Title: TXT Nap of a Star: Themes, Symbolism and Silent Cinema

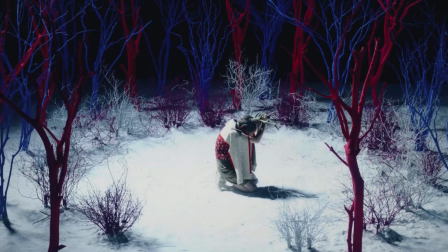[8:04]
The blue and red trees that surround Yeonjun while he is hurting himself strongly recall the shape of blood vessels,
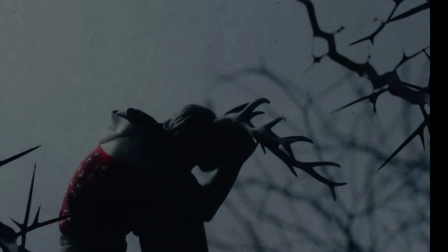[8:11]
while the blood we see pouring from the wound turns into thorns,
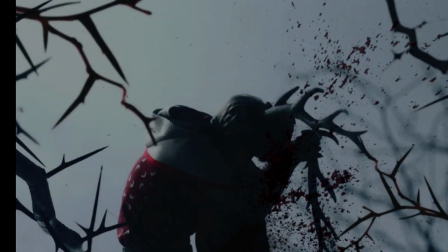[8:16]
perfectly symbolizing the physical and mental pain the boy is experiencing.
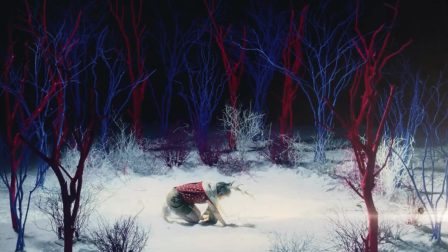[8:21]
Like anticipated in the VCR video, Yeonjun, the boy with horns, is eventually saved by the arrival of Yunin Kai,
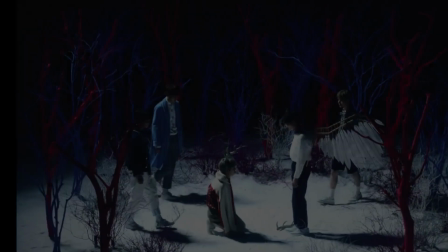[8:30]
the boy with wings, followed by Subin, Bumgyu, and Taehyun, who wrap Yeonjun in a protective hug.
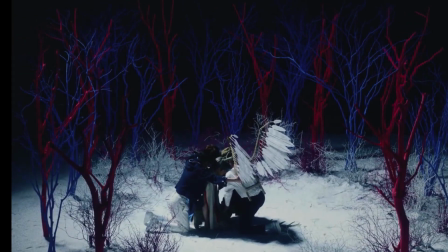[8:37]
With the five finally reunited, the star awakes with the promise that something magical is about to happen,
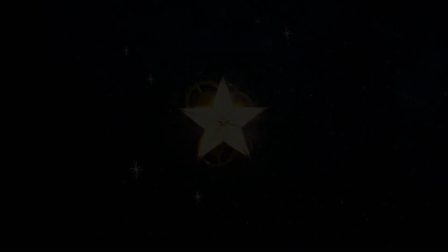[8:44]
but to discover what's in store, we'll have to wait and see.
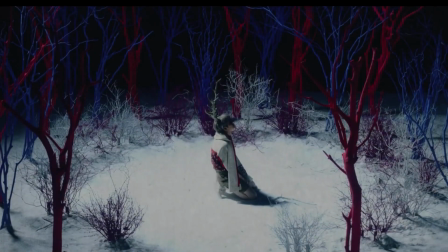[8:48]
What we can tell by watching this video is that the overall narrative is headed in a direction that will see the themes of transformation,
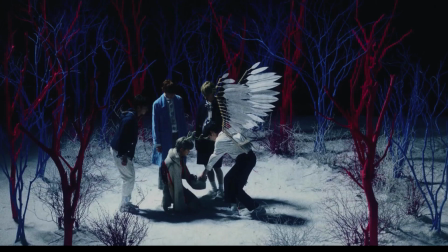[8:56]
friendship, acceptance, and protection as central plot points. This was already anticipated in Crown and Cats and Dogs.
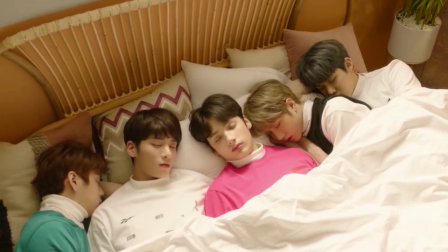[9:05]
In both songs, the themes I just mentioned are as prevalent as they are in Nap of a Star,
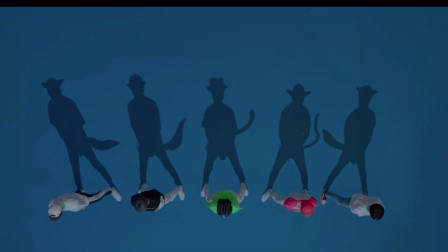[9:11]
and the focus on shape-shifting and animal imagery is meant to highlight the beauty
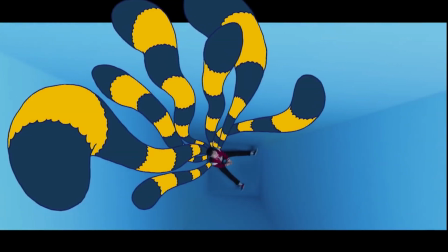[9:16]
of being unique and the importance of being surrounded by loyal and accepting people.
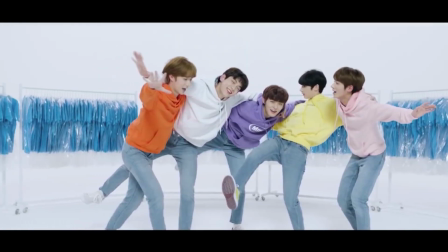[9:22]
In Nap of a Star, the main conflict is caused by change,
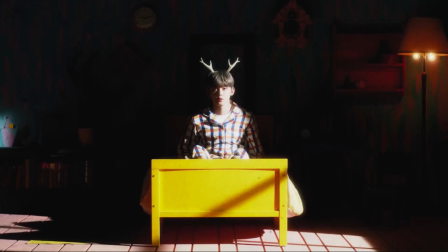[9:26]
by a transformation that happens unexpectedly and leaves the boys lost and isolated.
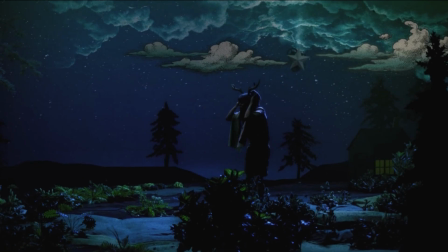[9:32]
Their diversity makes them look strange in the eyes of society, so they run away in fear because their uniqueness is scary.
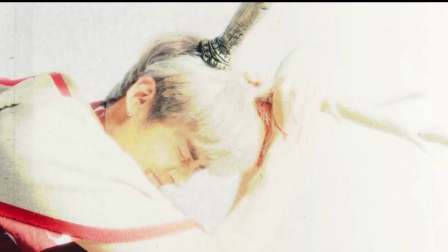[9:41]
At the beginning of the video, when they are playing around with their masks on their heads,
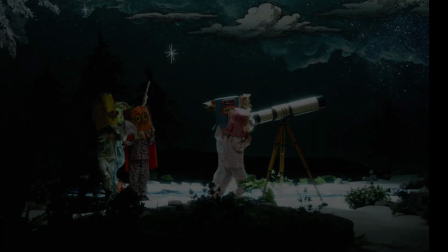[9:47]
these changes are foreshadowed by the disguises they are wearing, and this makes me think that their eventual metamorphosis is meant to show their true selves,
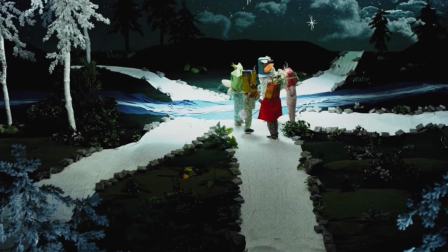[9:57]
something they used to empower them during childhood but becomes an isolating factor when they become adults.
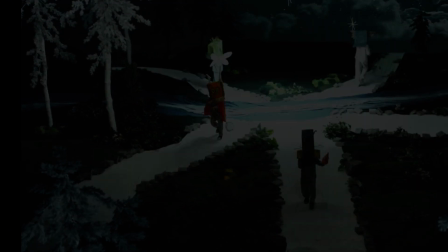[10:04]
As we've seen time and time again, BigHit here is giving us an important lesson.
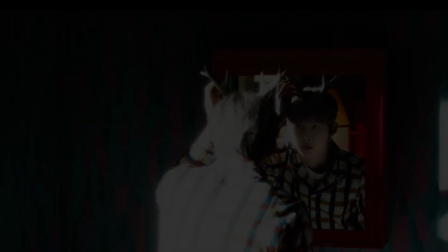[10:10]
The perception of who you are is heavily influenced by those around you.
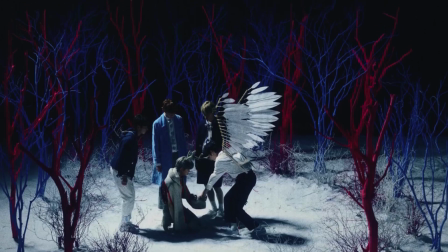[10:16]
If you are surrounded by friends that accept your uniqueness and embrace their own, your diversity can empower you and make you feel beautiful.
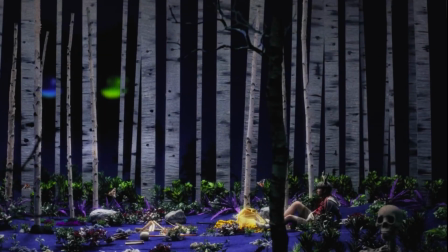[10:25]
If on the other hand you are surrounded by people who are judgmental and close-minded, or even worse,
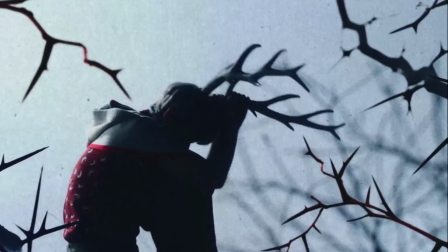[10:32]
if you isolate yourself from the world, fear and loneliness will make you look like a monster in your own eyes.
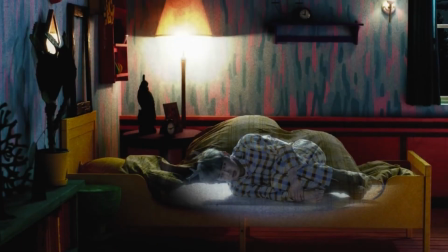[10:40]
Change here is portrayed as something unavoidable and scary, and it is, but it's not always negative.
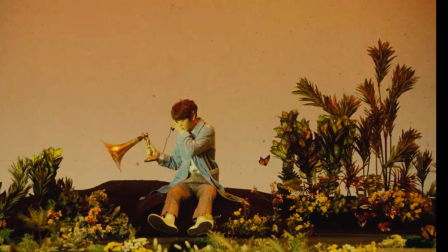[10:48]
Change makes you learn and makes you grow. It makes you stronger and it brings you closer to those you love.
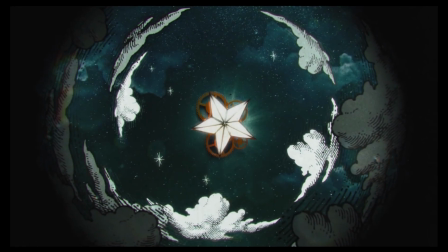[10:54]
In the video, the star wakes up when the boys reunite because together they can create something magical.
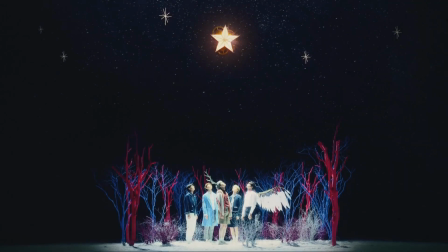[11:01]
By finding each other again, by accepting themselves in their strangeness, they remember their dream.
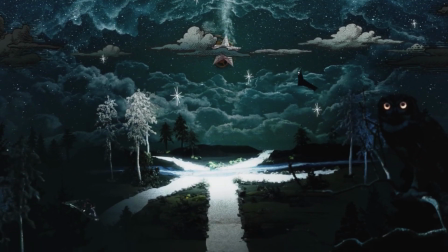[11:09]
Together, they look at tomorrow. The themes of change, magic and transformation are also conveyed in the style in which the video was shot, which strongly recalled the silent cinema era, and more specifically A Trip to the Moon, a movie by Georges Méliès,
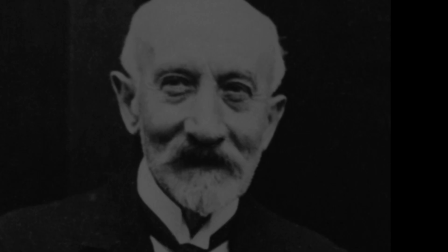[11:26]
one of the pioneers of modern cinema. Born in Paris in 1861,
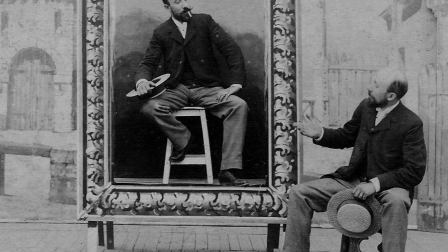[11:32]
Méliès was an illusionist and magician who was famous for his creativity and imagination.
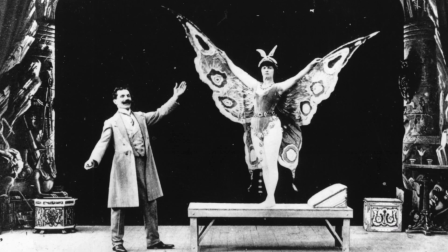[11:39]
After attending a private demonstration of the Lumière brothers' cinematographer,
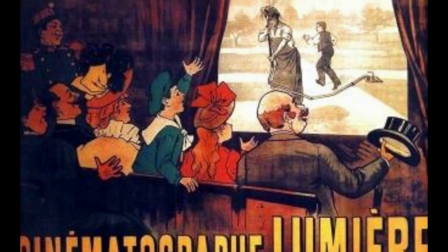[11:44]
Méliès understood the incredible potential of the invention and proceeded to create over
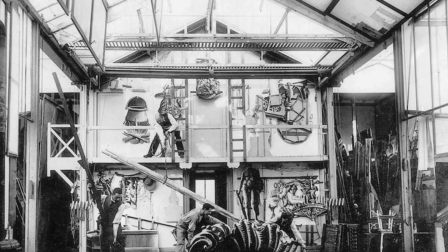[11:51]
500 movies between 1896 and 1913.
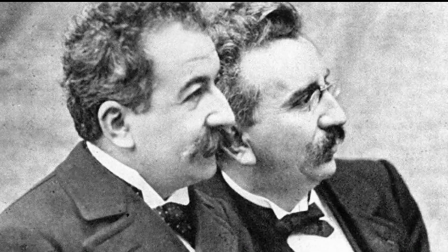[11:56]
The Lumière brothers saw the cinematographer as a mere scientific curiosity,
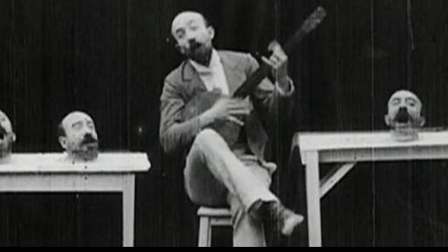[12:02]
devoid of any artistic value, but Méliès saw it as a medium of experimentation and wonder.